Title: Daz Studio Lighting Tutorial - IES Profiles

Hello everyone, welcome back to my channel. My name is Palmy, and in today's video we're going to look at how we can create those really cool architectural lights using IES Light Profiles in Daz Studio.
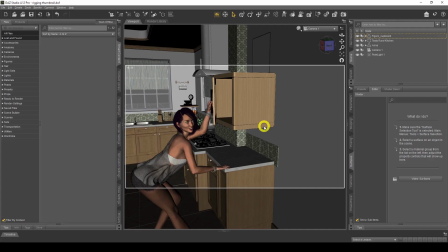So let's get to it. So when I was doing my Googling searching for lighting, because you know I love to talk about lighting, I saw a lot of tutorials about IES lights and how they're used in Maya, however you pronounce it, Blender and all other forms of 3D rendering software except for Daz Studio, and I thought, well, we can't let those guys have all the fun, can we?
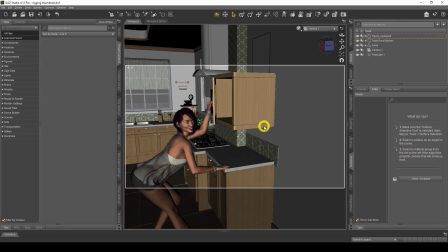So I'm going to show you today on how we can use IES profile lights in Daz Studio so we can create our own really cool lighting in our scenes. Now IES lights are only used for indoor, really architectural indoor environments only,
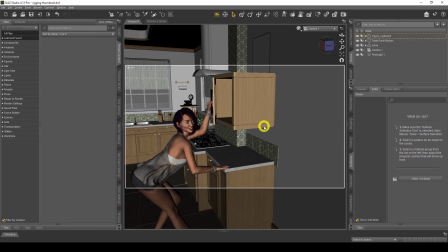but these lights can add a lot of extra character to your scene and really make your scene stand out from anybody else's who uses the normal like spotlights or the normal point lights or whatever lights you use, even HDR lights. So these are going to really make your scene stand out. So what I've got here is, you might notice the scene here.
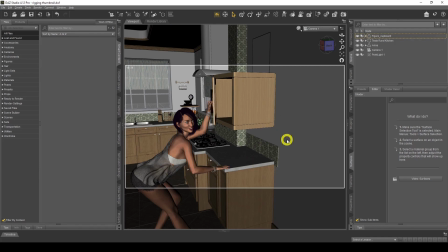It's the actual thumbnail that I use for the rigging prop one. So I'm just going to put that on render. And while that's doing the iRay preview, I'm just going to leave that for a second because it's a bit heavy on the lighting.
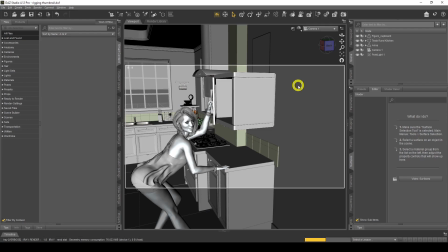So it takes a while to render, do the preview. I'm just going to go and show you the difference.
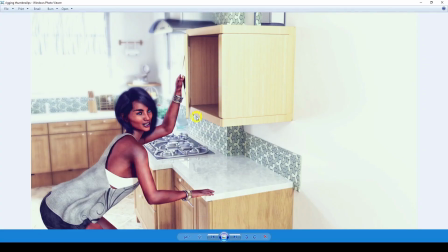So here I've got the actual render and I've gone crazy with it and I put a lot of lighting and everything, which was this exact same thumbnail that I had in my rigging prop thumbnail on my YouTube channel. So this is it.
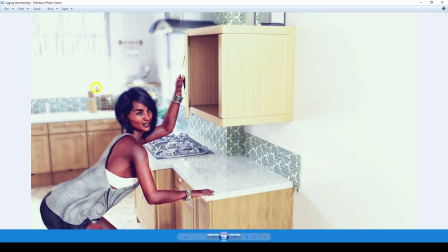I've had like lots of like light coming through and really bright light because I wanted like really bright scenery and I wanted to really put the focus on this, and I wanted the bright light coming through, and I got that effect, which is great. And then using IES lights, we can have the different spectrum, which is, I'm going to put that for you right now, which is, it looks like this is exactly the same scene.
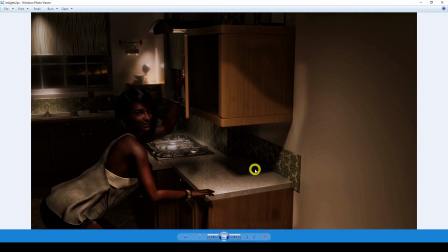And we're using IES profile lights and we've got a completely different character to the scene, a different kind of emotion coming from the scene. So it's really great what you can do with lighting, how you can change the scene, the mood, the environment. And now you can obviously see it's like a nighttime scene here. So we got a bit of nighttime here. This is just a HDRI map at the end there.
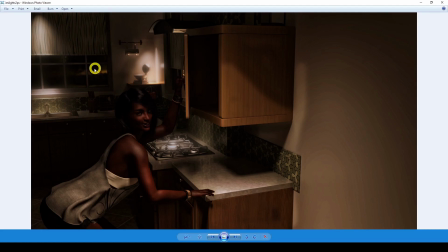I've just lowered the actual environment down there. And I've got my IES lights coming down here. I've got one here, just lovely bouncing off here off the wall and this these items here. And then I've got one here to kind of make it look like the cooker, the hood here, the lights coming down here.
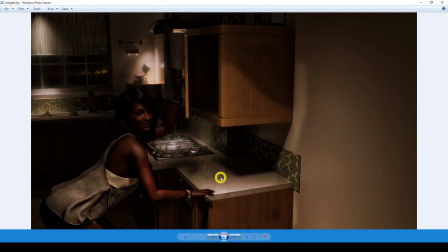And I've got another one here coming here and just bouncing the light off there. And then we've got another bounce here from this going over here with the IES lights. So as you can see with IES lights, we can really change what our scene looks like, and it looks completely different to what the other one was, where it's really bright, really powerful.
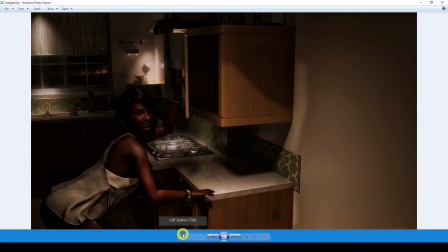And then you've got the exact opposite, which is like very dark, very serene, but it's like a nighttime scene. It looks very nice, and the way it looks and everything. So I'm going to show you how I did that today, and I'm just going to minimize this now.
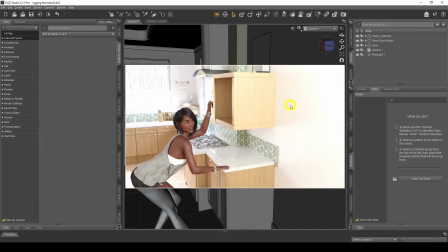So here's what the actual scene looks like. And what I'm going to do now is just going to show you the settings I'm going to use now. So what I'm going to do is go to my render settings and go to environment. And I only want to do the scene, so I don't want no dome because I want to show you the difference. And this is the difference now.
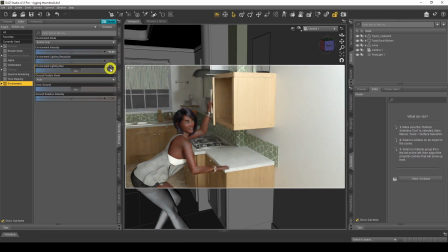So you can see my point lights in this direction here. I'm going to get rid of that point light in a bit. So let me just turn this intensity back to normal.
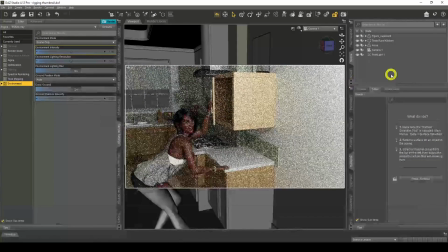It's not going to make any difference really. So I'm just going to hide that point light because we don't need it.
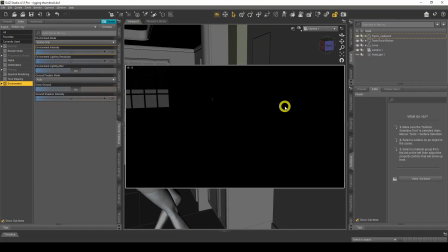And the scene should go absolutely dark, which it does. Great. So I'm just going to come out of that.
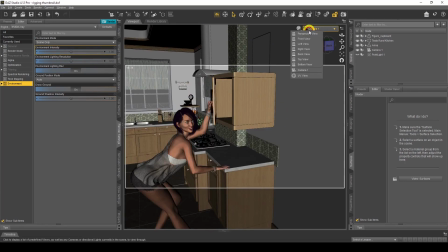And okay, so here's my scene. Just going to go into perspective view because I want to keep that camera angle there.
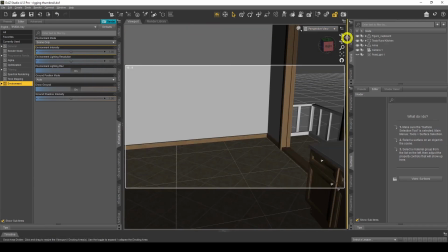And we're too high there. Just want to turn this around. Okay.
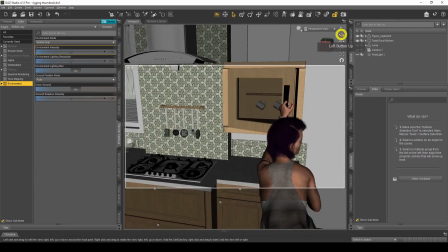So what I did was with IES lights, you can either use
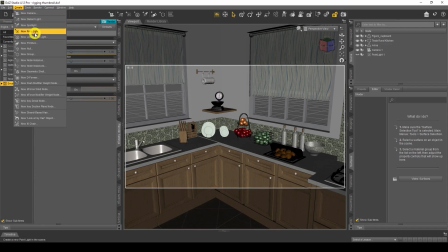point lights or you can use primitives. Now, with the point light, you'll need to use more luminosity to get the brightness because it's just the way point lights work.